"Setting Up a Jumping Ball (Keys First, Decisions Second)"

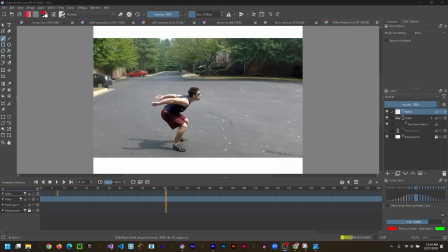[0:00]
In this lesson, we're going to have a look at how to make a ball jump. Whenever I need to understand a motion, I find it super easy to reference a video. So in this case, I found a video online of a person jumping. As I script through the video, I'm going to begin looking for keys. Now remember, keys are essential and they're storytelling poses.
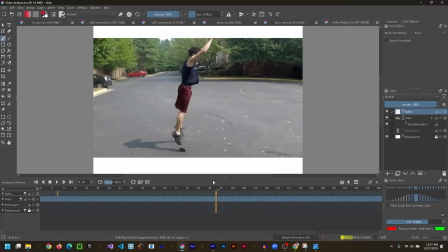[0:18]
So to find a key in your video, what you want to do is identify a point where the character stops or changes direction suddenly. Those are quick ways to find keys. So let's fast forward through here. Let's scrub the playhead and notice that the character sort of takes a little kind of mini step forward before ducking down a little bit.
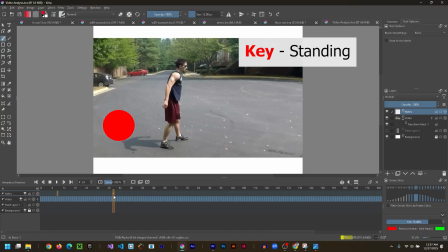[0:37]
So the first key is right here. Standing still is the first key. The second pose I'm going to look at is this squatting pose. And what we've learned so far with anticipation and overshoot is this is the anticipation of the jump or reaching down and gathering energy.
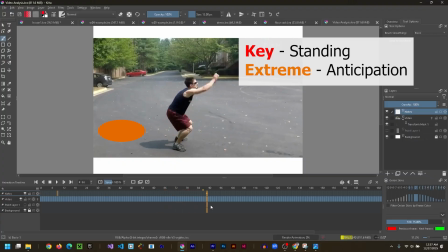[0:55]
And then he's going to push off the ground and shoot quick up into the air and reach the top of that jump.
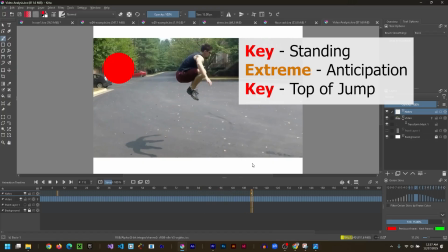[1:02]
And that's another key. That pose right there is required to tell the story of the jump. So he's standing on the ground, right? At some point, that's the first key.
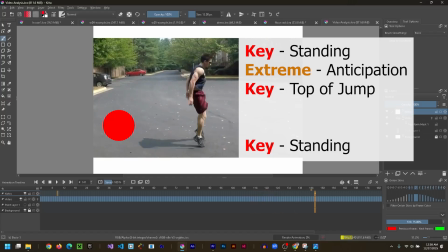[1:13]
The second key, he's up in the air. And the third key, he's returned to the ground again and back to normal, okay? But from that top jump right here, as we come down, notice when he hits the ground, he has to absorb the jump a little bit.
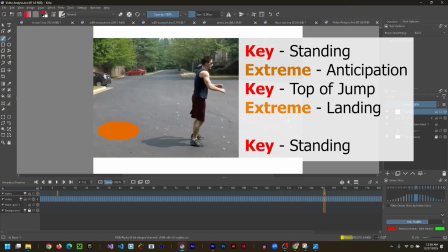[1:29]
So he squats just slightly, stands back up almost too far, overshoots that position, and then slightly settles back down into a regular pose and begins walking forward again.
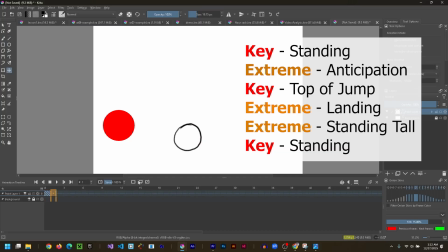[1:43]
So the way I go about this now is to open a new document in Krita and just copy this pattern, key, extreme, extreme, key. Using the little example dots there on the left, the video pretty much shows you exactly what the ball will look like.
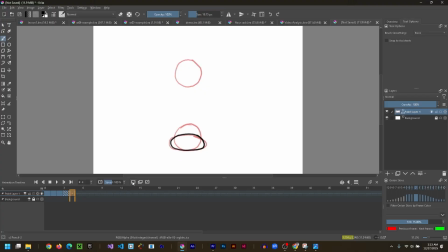[1:58]
To start with, I'm not going to worry about anything else except for the keys. I'm just going to draw them on consecutive frames and get them in there. With onion skinning off and scrubbing the playhead, I can sort of get a very rough idea, but this is not smooth enough to have a feeling for it yet. And on playback, it's way too fast. So let's try to add some hold frames.
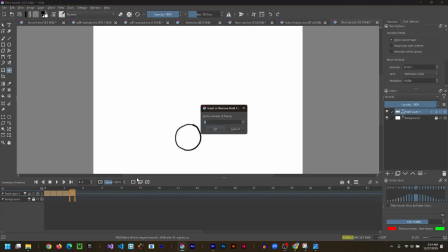[2:17]
I'll animate on 3s just to see where we're at. And I gotta say, it's not really that bad considering how much little work we just did. I kept going and tried 4s and 5s, and I ended up with 5s, although it felt a little bit slow to me. I know that I'm going to spend some time customizing the spacing and timing, so I went with the 5s,
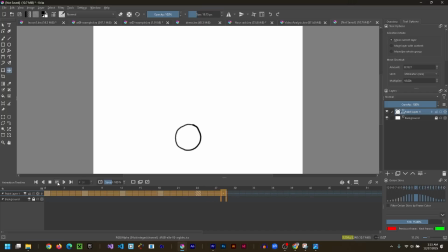[2:37]
but feel free to pick whichever one you're most comfortable with and whichever one feels right to you. That's most important. With keys and extremes in, we have the basics we need for timing, and that's what we're going to focus on next. So what I've done is create a duplicate of my animation and moved one of those to the right.
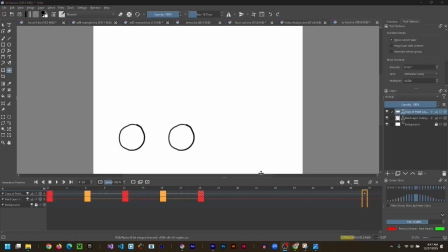[2:54]
That way I can make changes and immediately compare them to what it used to be like. For this, I'm going to move the entire animation to the right, so I'm going to grab all the keyframes and move them later in the timeline, just a little bit, and duplicate that first frame back at the beginning. The reason is because my animation, when I hit play, it just starts.
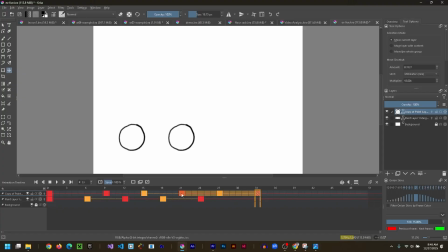[3:13]
I'd like it to stand still for a second and then jump. I'm also going to add a little more pause right after the squat and right as the character reaches the apex of the jump for the hang time. Notice how many times I'm playing this back while I'm making these adjustments.
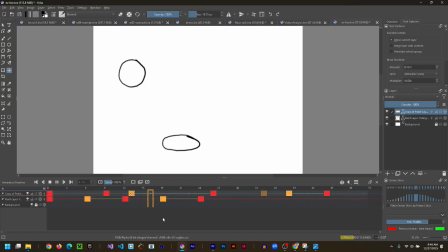[3:29]
Every adjustment or 2 at max, I'm playing it back 5 or 6 times to see what I did. If I don't like the way it changed, I change it right back. And lastly, I like to move the extremes around by putting them really close to a key or really far away from a key or close to the other key and seeing what effect that has on the animation as well.
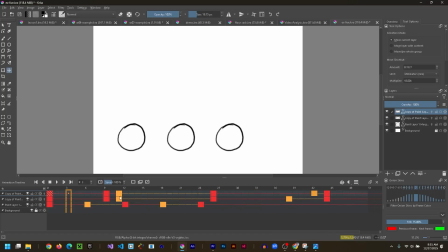[3:47]
And just from spending 5 or 6 minutes playing around, I end up with an animation that has a little bit more attitude than the first one does. It's not so mechanical and 100% accurate. Animating on 2s or 3s is a good start and a general principle to follow.
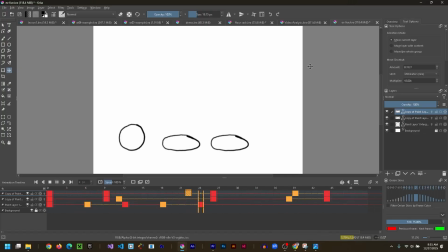[4:02]
But at this stage, it doesn't matter that you're on 2s or 5s or 4s. It matters how the animation feels.